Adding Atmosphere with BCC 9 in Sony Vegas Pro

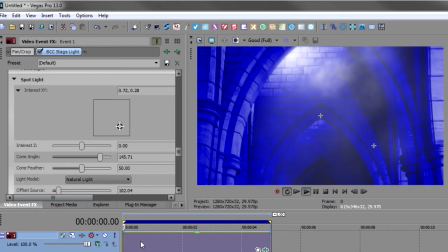506s
This really works well. So here it is. We'll play it back in real time. And there's your smoky background.
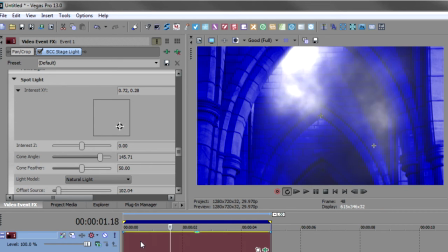514s
Okay, now that we have the background done, we can move over to inserting our title.
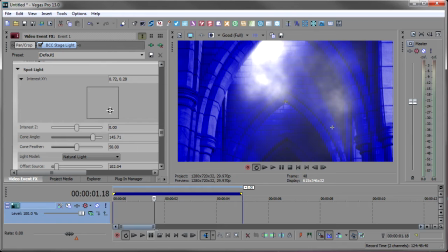520s
So I'm going to insert another video track, put my cursor back at the beginning, right click and insert text media.
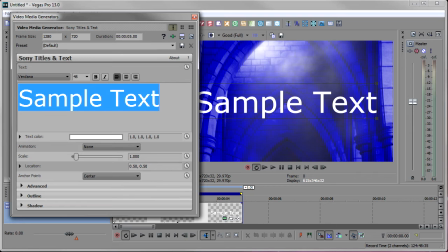528s
And now we'll start with our title. So I'm going to put dark shadows. And let's highlight that and look for a nice font.
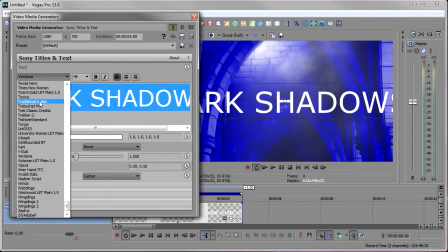544s
I believe I used traditional Arabic. Yeah, that looks about right. And probably around a 36. So that's looking pretty good. And I make it bold because I'm going to put grunge on it, right? And I want the grunge to show through.
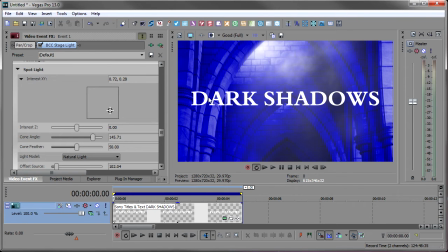561s
So that's all I really did with the title. Just that simple white title will do.
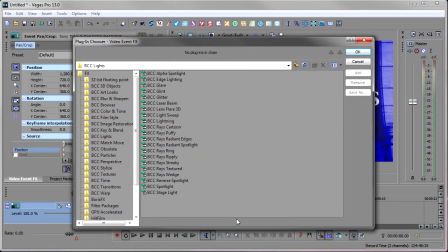566s
Now we'll go to the effects, and we're going to put BCC grunge on that. So that is in BCC Stylize, and I go to BCC grunge, and we add that.
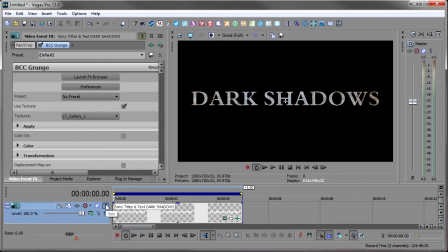580s
Okay, now just so you can see it a little bit better, I'm going to solo this track. Right, that's going to turn off the background for now, so we're just dealing with this track. I've had a couple of grunge tutorials before. I think you guys probably know how to use it now. We go to the textures and we find one that we like. I'm just going to down arrow across a couple of these.
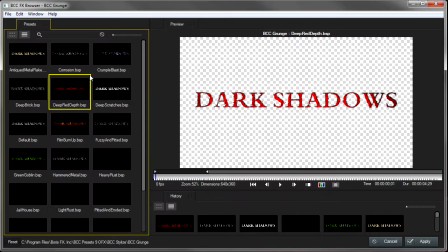598s
Of course, you could, once again, launch the effects browser And that has some really nice effects that you can put on right off the bat. We're not going to use any of these, but I just wanted to show you again.
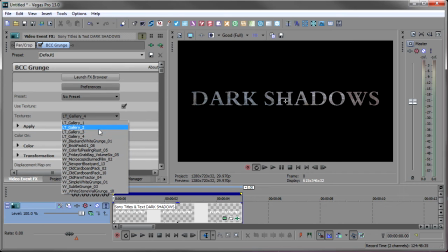611s
I really love this effects browser. So I think I like this second one here because it gave a little bit of texture, not too much texture. And then you'll know that in my original, I had the color red. So I'm going to turn color on, open up the color, and then we'll move down a little bit.
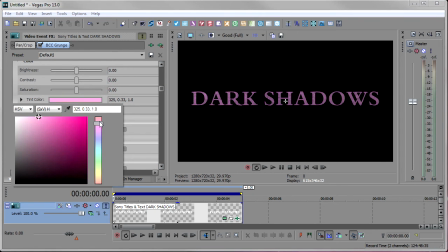631s
And we'll just change this to the red. So I'm going to move this up, move this more in the red. There's a nice dark red there for the shadows. I kind of like that. Okay, and now we've colorized it.
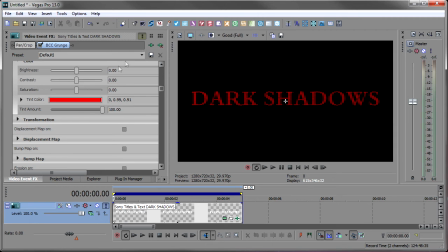644s
So I've got a texture, I've got a color. The other thing I like to add, if you've watched any of my tutorials, I really like,
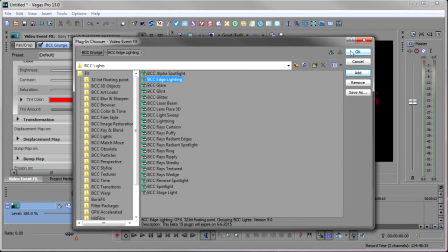652s
in BCC lights, I really like this edge lighting because it gives a 3D effect. So right away you get this nice 3D effect.
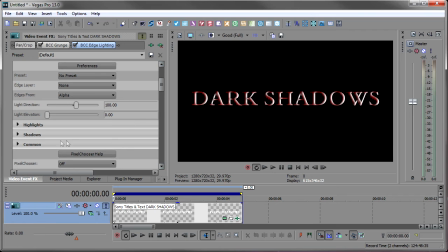660s
I always come up and turn the highlights and shadows down. The highlight is this area on the right where supposedly the light source is coming from, and the shadow is the area on the back. And so I'm going to make both of these just 2 in there.
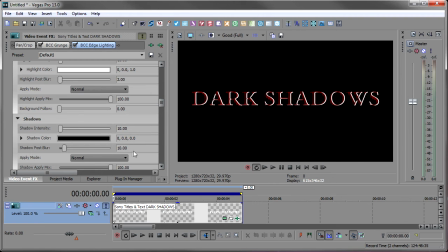676s
Come down to the shadows, make the shadows 2. And that really tightens it up.
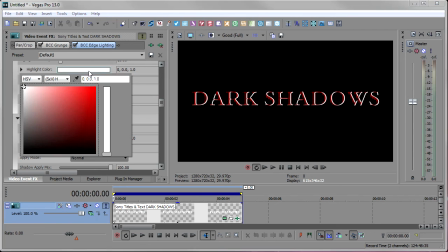684s
Now, you can also change the color. So the highlight color here is white. So if we wanted to make it a little bit pink, so it wasn't so stark white,
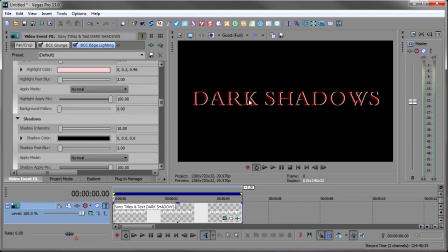694s
that might be a little bit more natural, just kind of a pinkish. And that's all I want to do for giving the 3D effect.
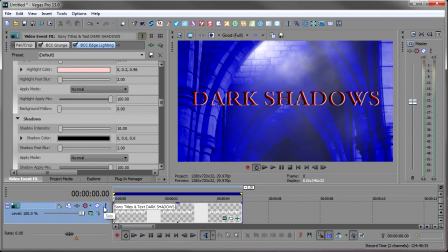701s
So let's look at what we have so far. I've got my dark shadows background. I have the text, but it's just not popping. It's just not enough for me. I want that text to really easily be seen. And so I thought, what can I add to this to really make the text pop?
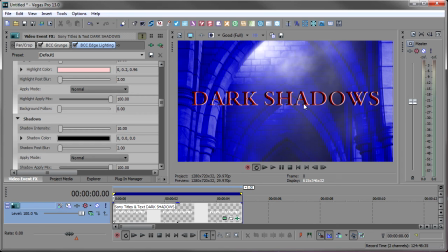720s
And then I thought, what if we use the glow alpha edges?
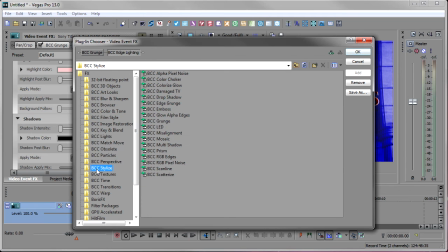724s
So I'm going to open up my effects again, go back to BCC Stylize, and pick on the glow alpha edges.
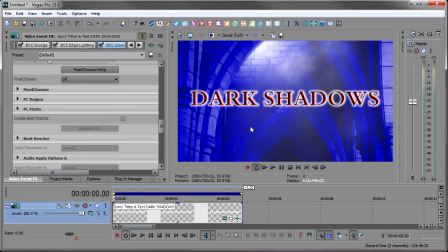733s
And we'll add that. And that really makes it pop. I really like that. I don't think I have to do too much to it. Just maybe get the width a little bit smaller so it's not so predominant, and that's about it.
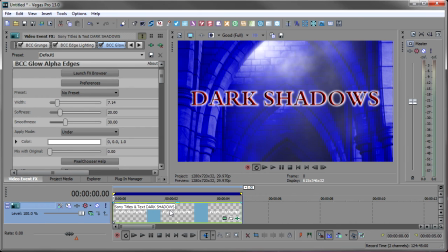749s
Let me do a RAM preview on that and show you what we have.